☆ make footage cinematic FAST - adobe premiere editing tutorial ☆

Hi, it's Maya, and in this video I'm going to show you how you can edit your videos to look more cinematic on Adobe Premiere.
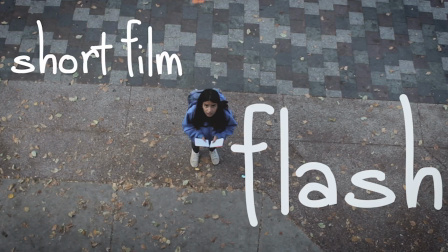You can check out my latest short film, Flash, in the description or on my channel, which I'll be using as an example throughout this video. The first one that is so important is color correction. Add a little bit of spice.
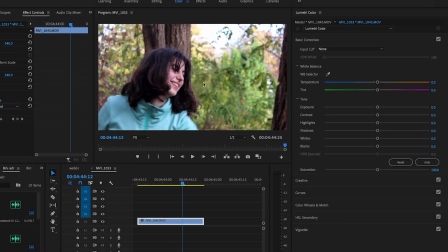So I pulled up my project here, I go right to the color panel. I have this kind of grayish shot that I want to look more beautiful.
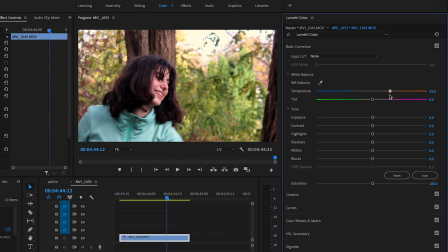So first, adjusting the white balance gives it more of what tone of hue lighting you want it to have, and I'm turning that a little orange here. And then in the sliders below, you can adjust the exposure and contrast and things like that, just so that you have a more visually appetizing shot.
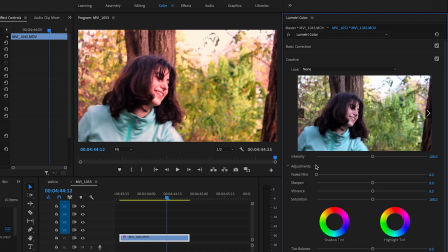But what's important is below. So this faded film is a god. Turn that up.
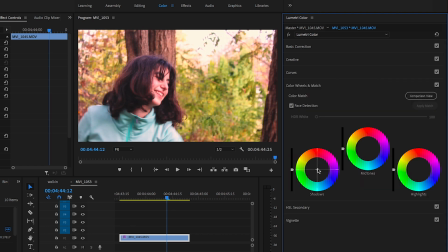It makes your shots look more like a film, I guess. And if you want your shot to have a specific color mood, adjusting these little donut things, I wanted this to be golden, so turning up those little golden donuts makes it look like a color theme. Another thing that can be really helpful is playing with your aspect ratio.
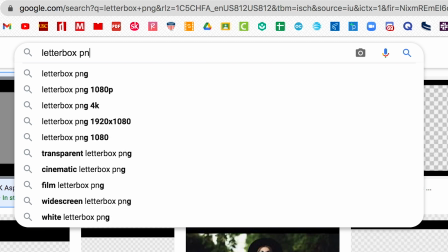If you do a Google image search for letterbox PNG, there are tons of different letterboxes you can download.
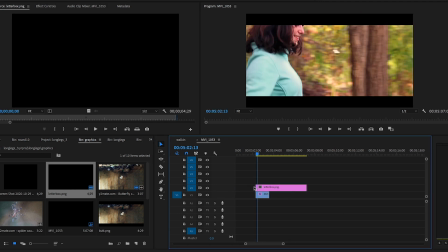Then you can drag and drop that on top of your clip to give it the kind of look that you want. I like this wide window look.
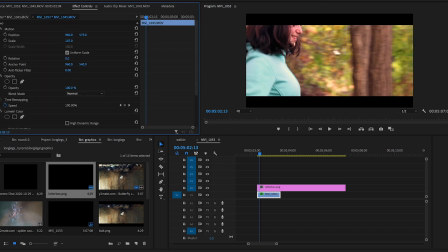Then in effect controls, you can resize and reposition your clip so that it fits in there, and it looks kind of cool. And there's lots of different aspect ratios you can experiment with to get the cinematic look that you want. Another super helpful trick that Premiere has in its effects panel is warp stabilizer, which can help your video be a lot less shaky.
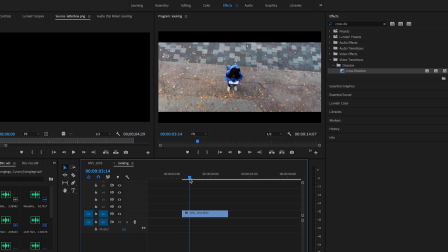So as you can see, the shot that I have here is a little bit wobbly. So I'm going to go to the effects panel and search for warp stabilizer and drag and drop that onto the clip, and as you can see, it starts rendering.
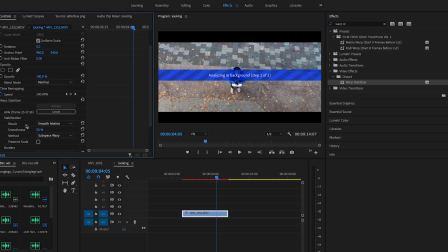And if you go to the effects panel, you can see the progress your computer is making on that rendering. And I don't really want it to move, so I'm going to change this to no motion. And if you were having a seizure or something, you might want to change from subspace warp to a less
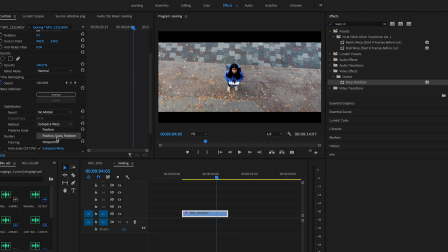aggressive technique of warp stabilizing, but I'm going to stick with subspace warp. And once I do that, you can see it's finished rendering, and if I go through that, it's all so smooth and pretty. If you shot your video on a more simple camera or even an iPhone, chances are you did not have very much depth of field in your shots. However, you can try and manipulate this effect using masking and Gaussian blur in Premiere.
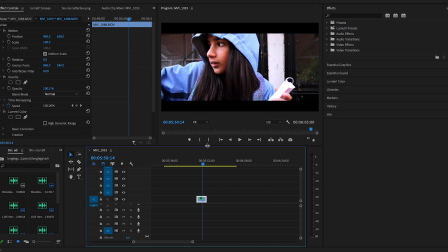So I have this clip here, nothing special, it's all in focus, but if I hold Alt and drag up, and then use the opacity pen thing to outline what I want to stay in focus in my shot, which can be kind of tedious and annoying, but boom, it's done.
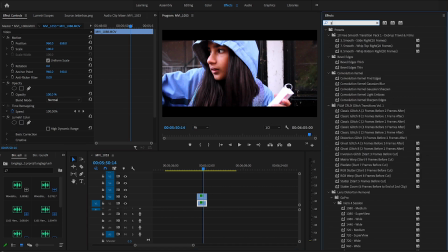Now I'm going to go to the bottom clip and search blur, and the blur that you're going to want to use is Gaussian blur. So drag and drop that onto the clip, and then go scroll to the effects panel where it is and bring that up a little bit.
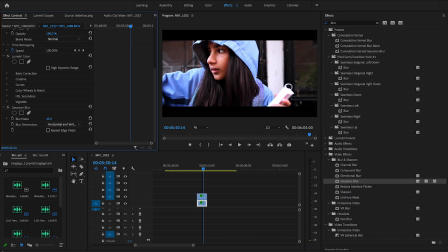You don't want to do it too much because then you're going to be able to see the line that you made, and that's kind of ugly. Just a little bit is very nice. And now, but you can see the character moves, which is a problem. So you go back to your mask, opacity mask, and you hit the keyframe button,
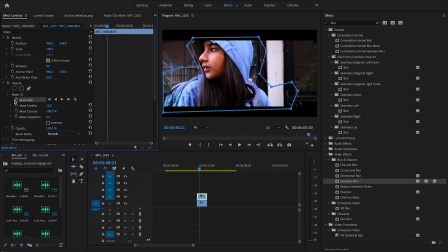which will make it so that your mask can move with the character as you move it. So you can see that it's creating keyframes as I move the mask, and so that the mask will follow the character.